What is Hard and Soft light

Whereas a soft light will create more beauty, more roll off in the shadows, and give you an overall nicer image to look at. Now there are a lot of benefits of using both. For example, as a soft light, it helps to hide all the blemishes and imperfections of the skin. And usually the bigger the light source or the bigger the diffusion within the light source, the softer the image becomes and you can also add more layers of diffusion in front of this light to make it even softer. Now I'm sure I've said this in other videos before but soft lighting is used typically in commercials especially when you're
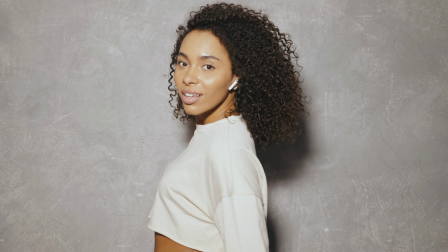(4:40)
working with model and beauty adverts and stuff like that whereas a hard light is mostly used in films,
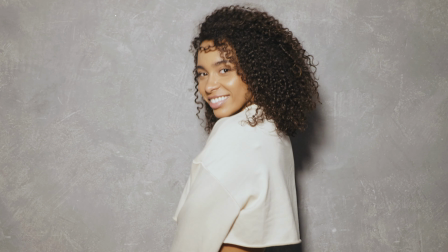(4:47)
TV series or cinematic TV series which gives you a more dramatic look. Now even though the sun is a hard light source in the sky when clouds move in front of it it becomes a soft light because it becomes diffused but the light is still traveling through it now where it's very easy to make a hard light soft it's a lot harder to make a soft light hard so for example we can put bits of diffusion in front of a hard light making it soft but it becomes much more difficult to create a hard light using a soft source here I'll show you guys a few different examples of what I mean to what a hard light is
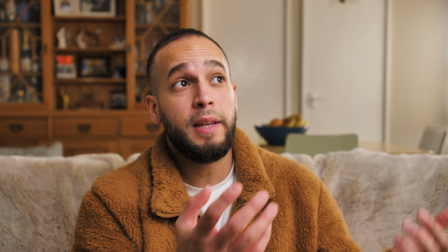(5:23)
and a soft light. So as I've already mentioned, I'm being lit by my key light, which is a soft light source.
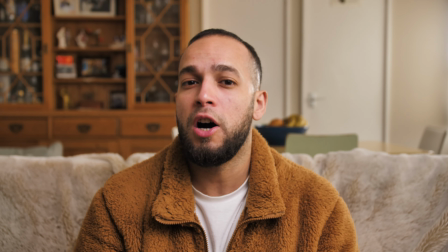(5:29)
It's creating a really nice roll off in the shadows and not a really harsh look. However, now I'm going to show you what a hard light source is.
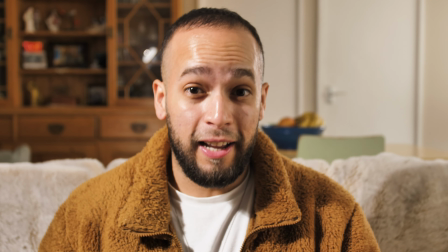(5:37)
So now I'm being lit by a hard light source with no diffusion on it whatsoever.
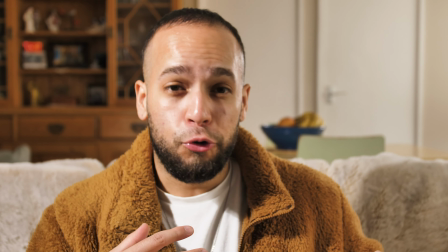(5:42)
And what it's doing, it's creating really crisp shadows around my face here.
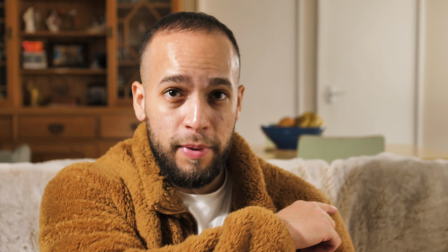(5:48)
But also if you look to the side of me, it creates really crisp shadows,
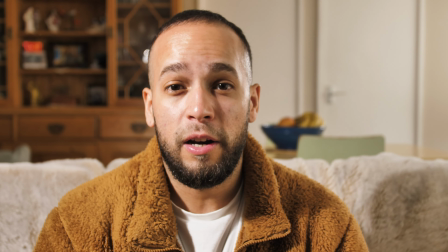(5:52)
really harsh shadows and you can use this in many different ways i've got it set up in front of me here
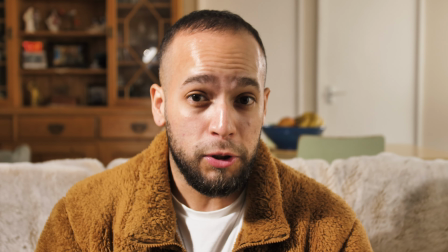(5:57)
but you can use it often as a backlight which makes you look quite dramatic you can use
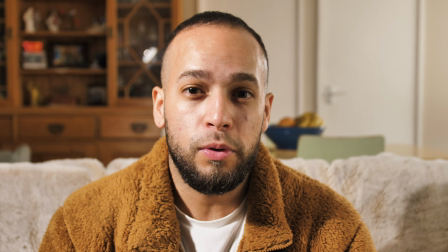(6:02)
it as a over the headlight which is often used in interrogation scenes to give you some really
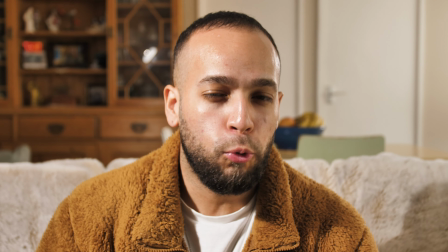(6:08)
horrible raccoon eyes its purpose is just create more drama in the scenes the
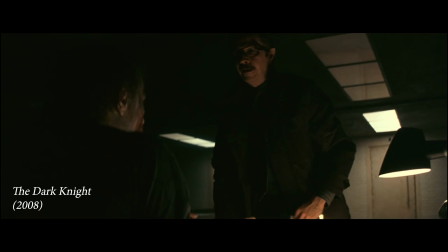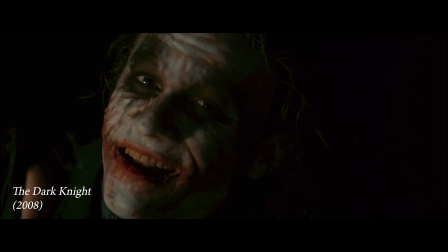(6:23) good cop bad cop routine? Not exactly. Start
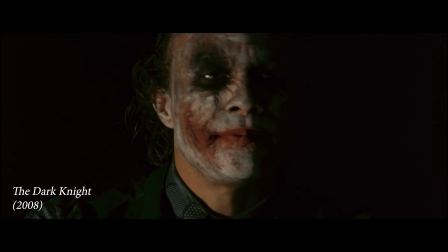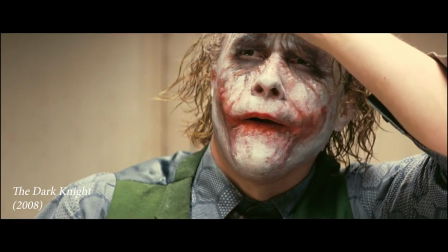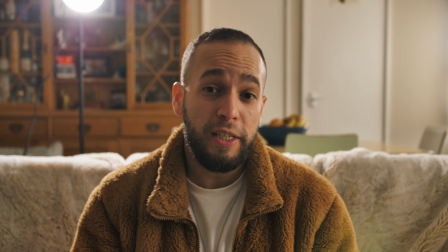(6:38) with the head, the victim gets all fuzzy.
So now position the light source over to the back of me so that it is lighting me from behind.
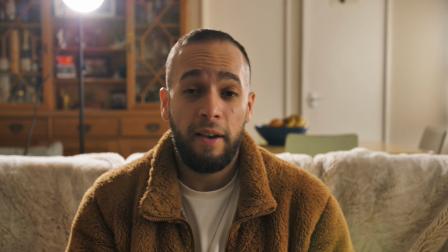(6:46)
This again creates more dramatic effects in your lighting sequence and as I mentioned in a previous video with lighting arrangements you can play
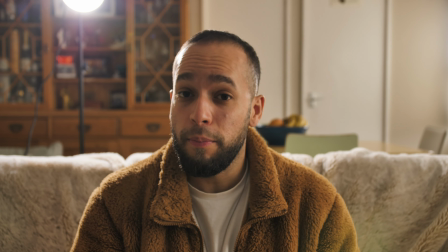(6:54)
around with different variations of where you place your light and essentially what it is whatever mood you want to create you can use lights to achieve that whether it's soft
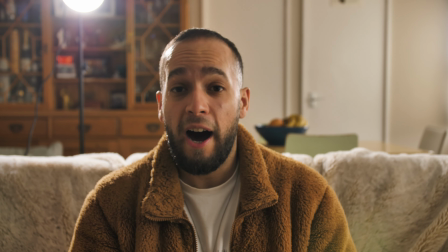(7:03)
light from the front or a hard light from the front creating more dramatic.
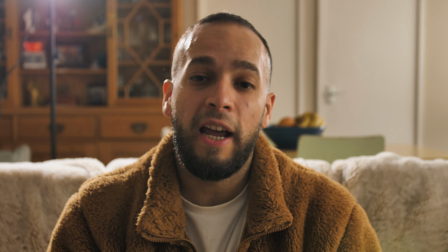(7:07)
You can even have a top light hitting you directly down creating more drama in your scene
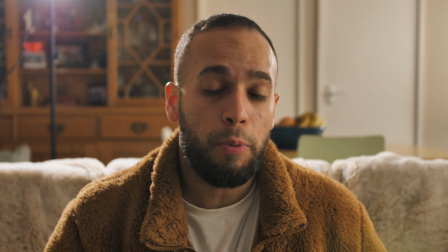(7:12)
or if it's a soft light evenly spreading the light throughout your set.
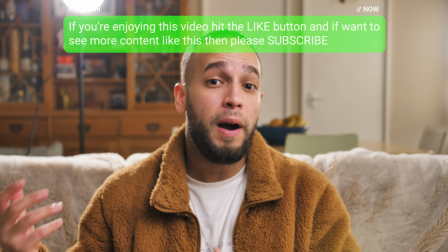(7:17)
So this is me now using both a hard light to light me from behind which is the back light and my key light hitting me from the front
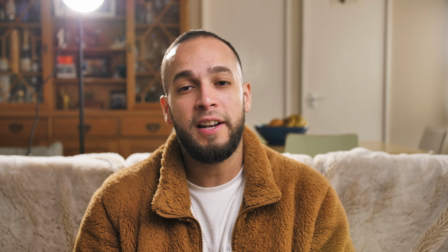(7:25)
so that softening up all the crisp shadows that the hard light is creating and it also depends on what intensity you want the light for
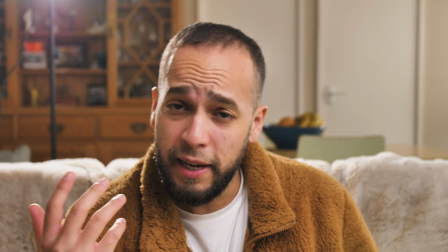(7:34)
for example I've got my back light I think it's at around 10% but watch what happens when I turn up the intensity
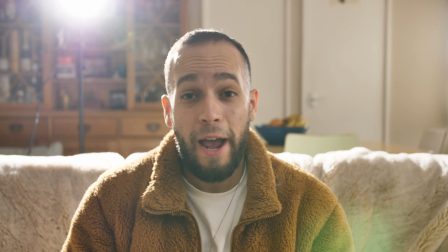(7:42)
of that light and I'm gonna turn off my key light once again so you can see the difference so now the backlight is at 75% and you can see
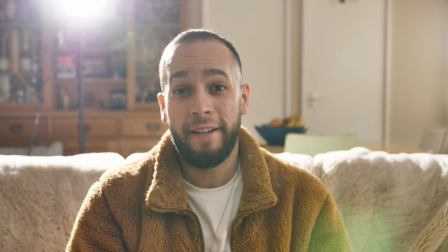(7:50)
it's actually creating this little lens flare on my screen it's a very horrible image but it's something that we get often, especially when we're shooting directly into sunlight or if we position a person behind the sun,
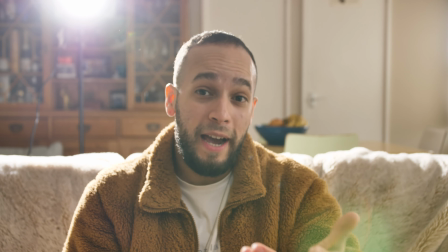(8:02)
you're going to create these really, it could be nice, it could be horrible lens flares depending on your taste.
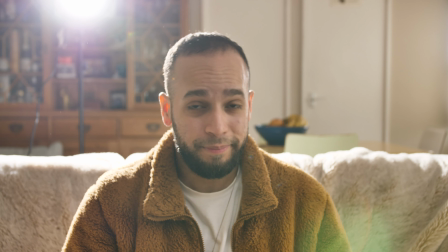(8:08)
But for me, I can't work with this image. It's not very nice to look at at all.